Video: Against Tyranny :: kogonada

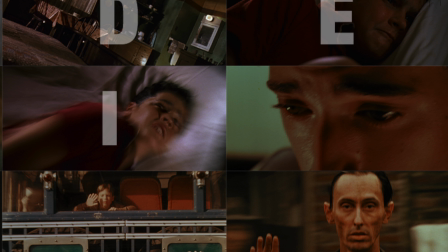[4:11]
In the hallucination sequence, we'll see this tyranny disrupted.
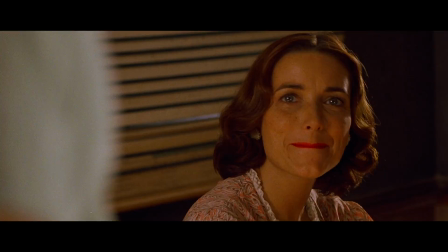[4:16]
However, we might first ask if Soderbergh is not already slyly disrupting the sense of order,
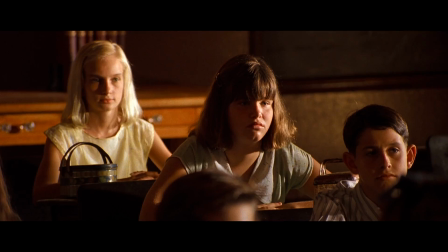[4:22]
even here in this most grammatically correct scene.
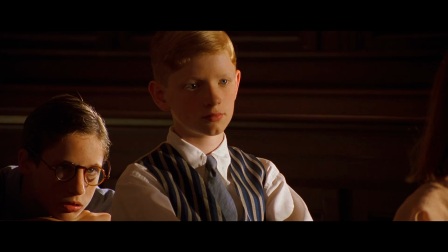[4:26]
If we go back to the very first cut, we now see that the boy is Billy Thompson.
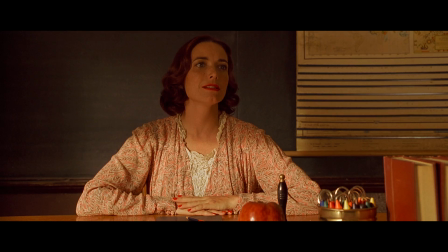[4:31] Read by Billy Thompson.
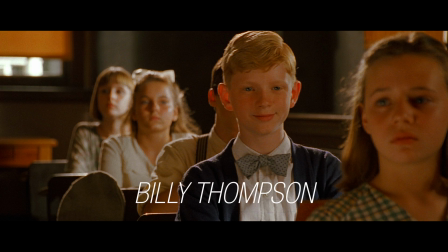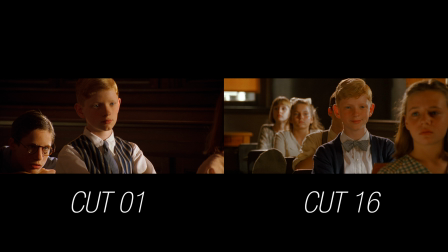You've been a wonderful class. Enjoy your summer.
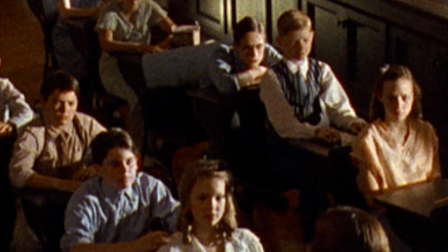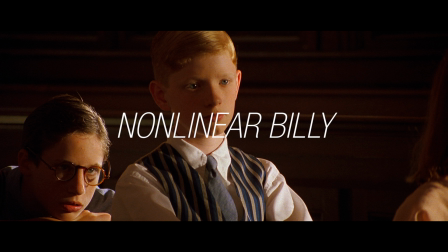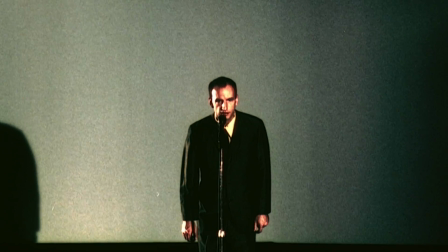[5:00] Thank you.
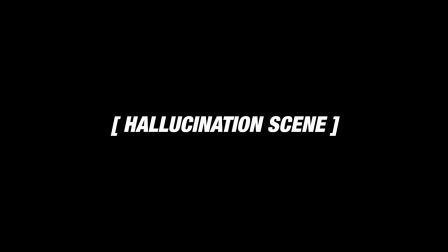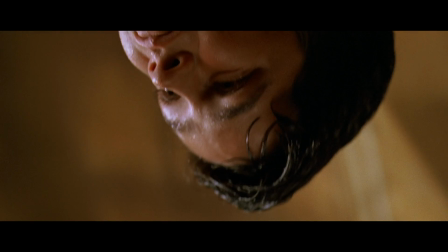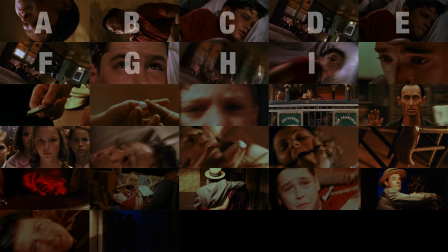[5:11]
In this scene, the linear ABC progression stops once we enter the mind of Aaron,
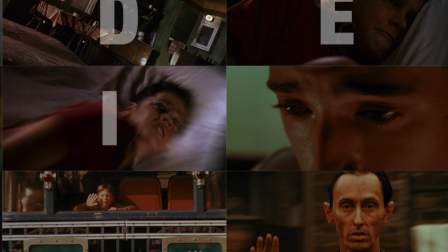[5:17]
This transgression marks a significant moment in the cinema of Steven Soderbergh. It is the first time that he definitively edits within the logic of this subjective realm, which is no longer bound by the continuity of space and time.
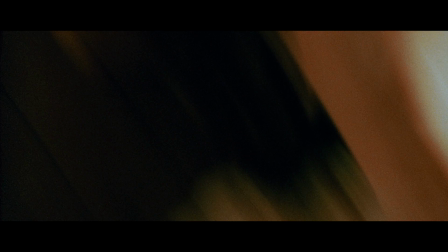[5:30]
Embracing this more associative logic, Soderbergh is able to capture the emotional movement of this entire film within 17 cuts.
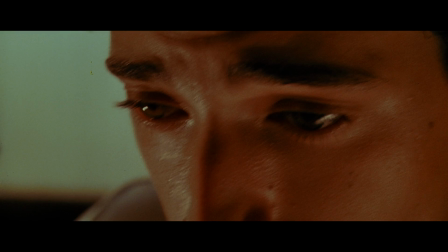[5:38] 3, 1, 2.
The first cut moves us from the eyes of Lester to his cuffed hands being taken away.
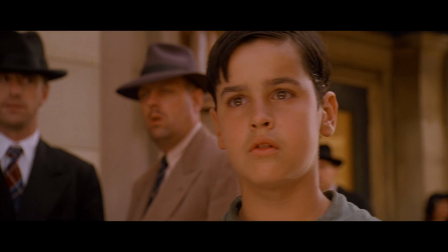[5:44]
It is not surprising that Lester is the first image we see. This event happens towards the end of the film and marks the moment when Aaron feels truly alone.
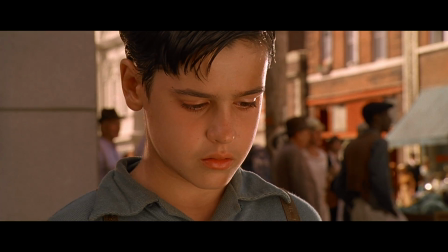[5:54]
Lester has been like an older brother to Aaron and his only reliable protector.
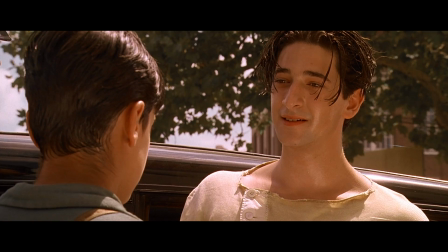[5:58]
The devastation of Lester being taken away is combined with a memory of his final gesture of kinship, a pocket knife as a farewell gift.
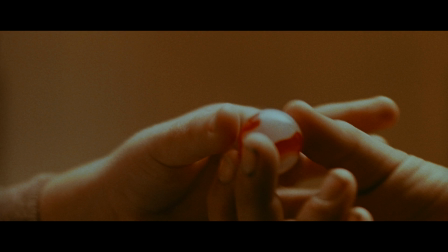[6:08]
This leads to a cut of Aaron giving a farewell gift to his little brother. This is a decisive, non-linear cut.
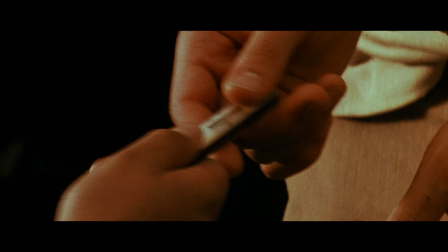[6:15]
It does not connect action forward in time. Rather, it connects to the emotion and memory of a previous image.
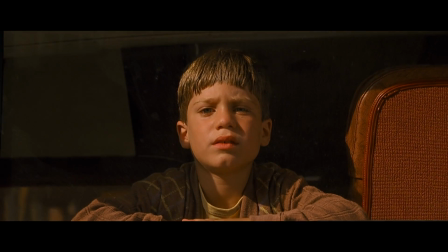[6:22]
Big brother and little brother both taken away, a gift to mark the separation.
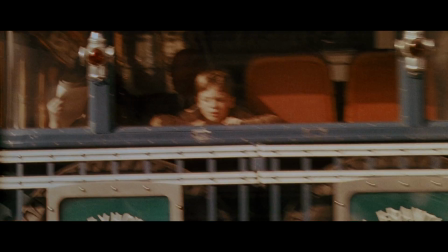[6:27]
The third cut reveals the sadness of his brother, and then a cut of him departing and waving goodbye.
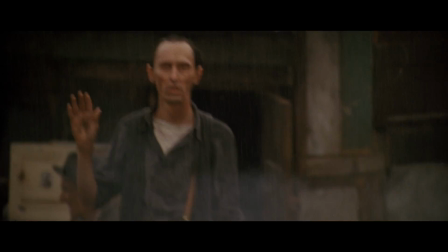[6:33]
This wave leads to the fifth cut of Mr. Sandoz waving to Aaron. This is not a goodbye, but a wave of recognition.
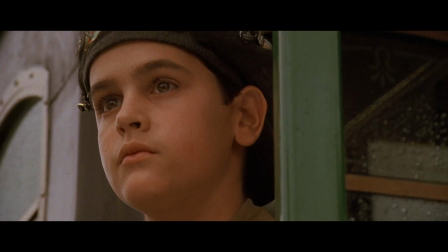[6:41]
Mr. Sandoz, who was once Aaron's neighbor, has become homeless during this period.
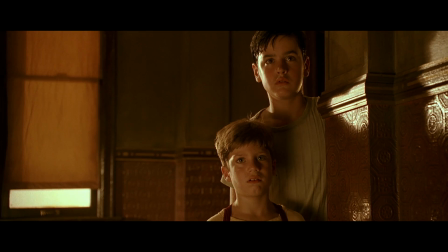[6:47]
The possibility of being homeless is a source of great anxiety for Aaron throughout the film.
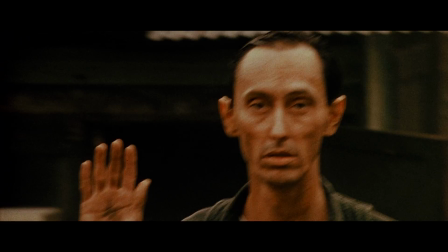[6:52]
This anxiety of being without resources leads to a cut of Christina and the rest of his affluent classmates.
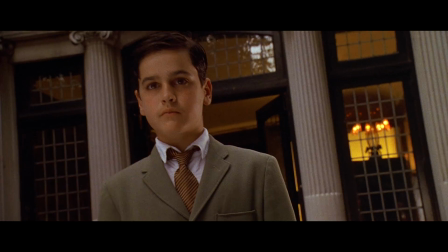[6:59]
This is not a memory of an actual moment, but the feeling of his last interaction with his peer group,
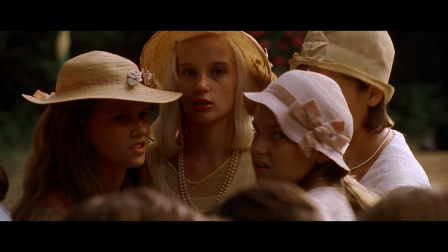[7:05]
which ended with Aaron being outed as poor and a part of the lower class.
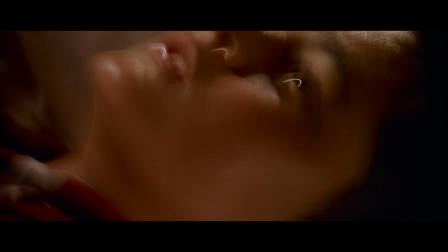[7:10]
Then we cut outside of Aaron, which either represents an out-of-body sense of his own current state or simply a peek at this critical moment.
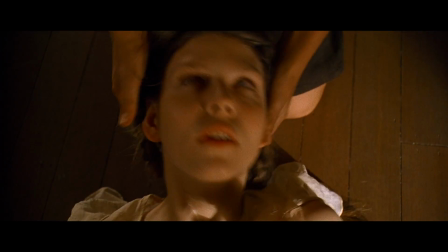[7:18]
Either way, his own physical breakdown leads to a memory of his neighbor Ella having a seizure and his feeling of helplessness.
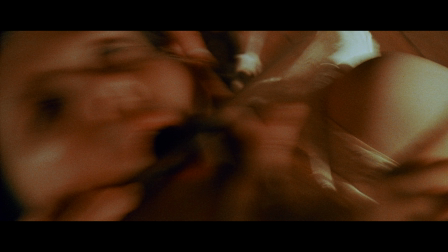[7:26]
The ninth cut represents a fear imagined. Ella becomes his mother in danger.
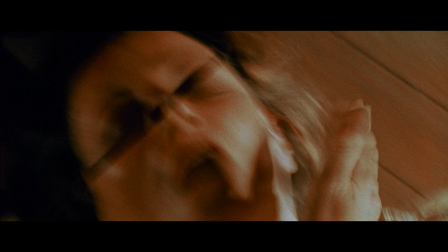[7:31] I miss you.
This conflation exists purely in the mind of Aaron and begins to reveal his deepest feelings.
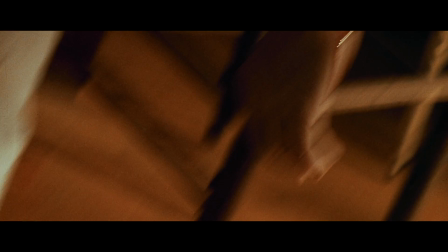[7:37]
The next cut connects this danger to death, recalling Mr. Mungo's suicide.
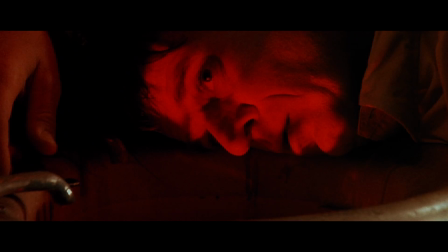[7:41]
The 11th cut replaces Mr. Mungo with Aaron's father.
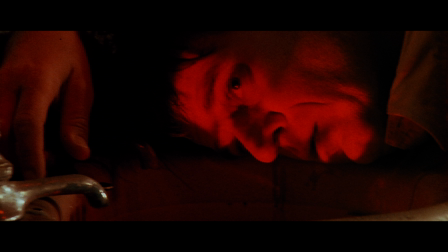[7:45]
This conflation does not seem to emerge out of concern, but something darker, animosity perhaps, a desire, an accusation.
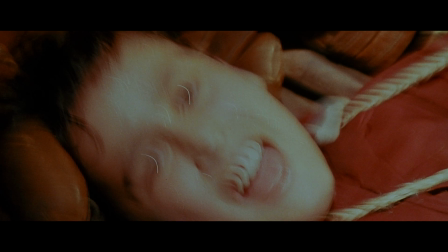[7:54]
The next cut represents Aaron's feeling of helplessness and being trapped.
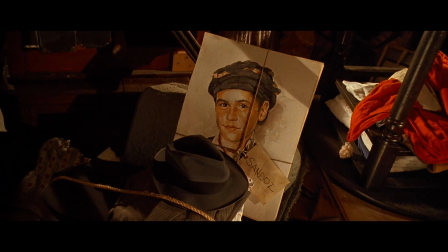[7:58]
It recalls a comment from Lester when he sees a picture of Aaron, which belonged to Mr. Sandoz, locked up in the storage room.
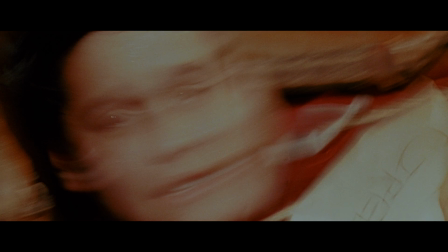[8:05]
The final 5 cuts reveal a growing anger and distrust in Aaron, with an image of his father and a mistress,
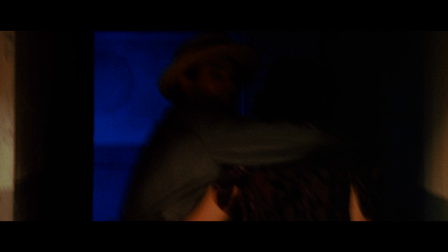[8:12]
ignoring his pleas, abandoning his son for his own pleasure.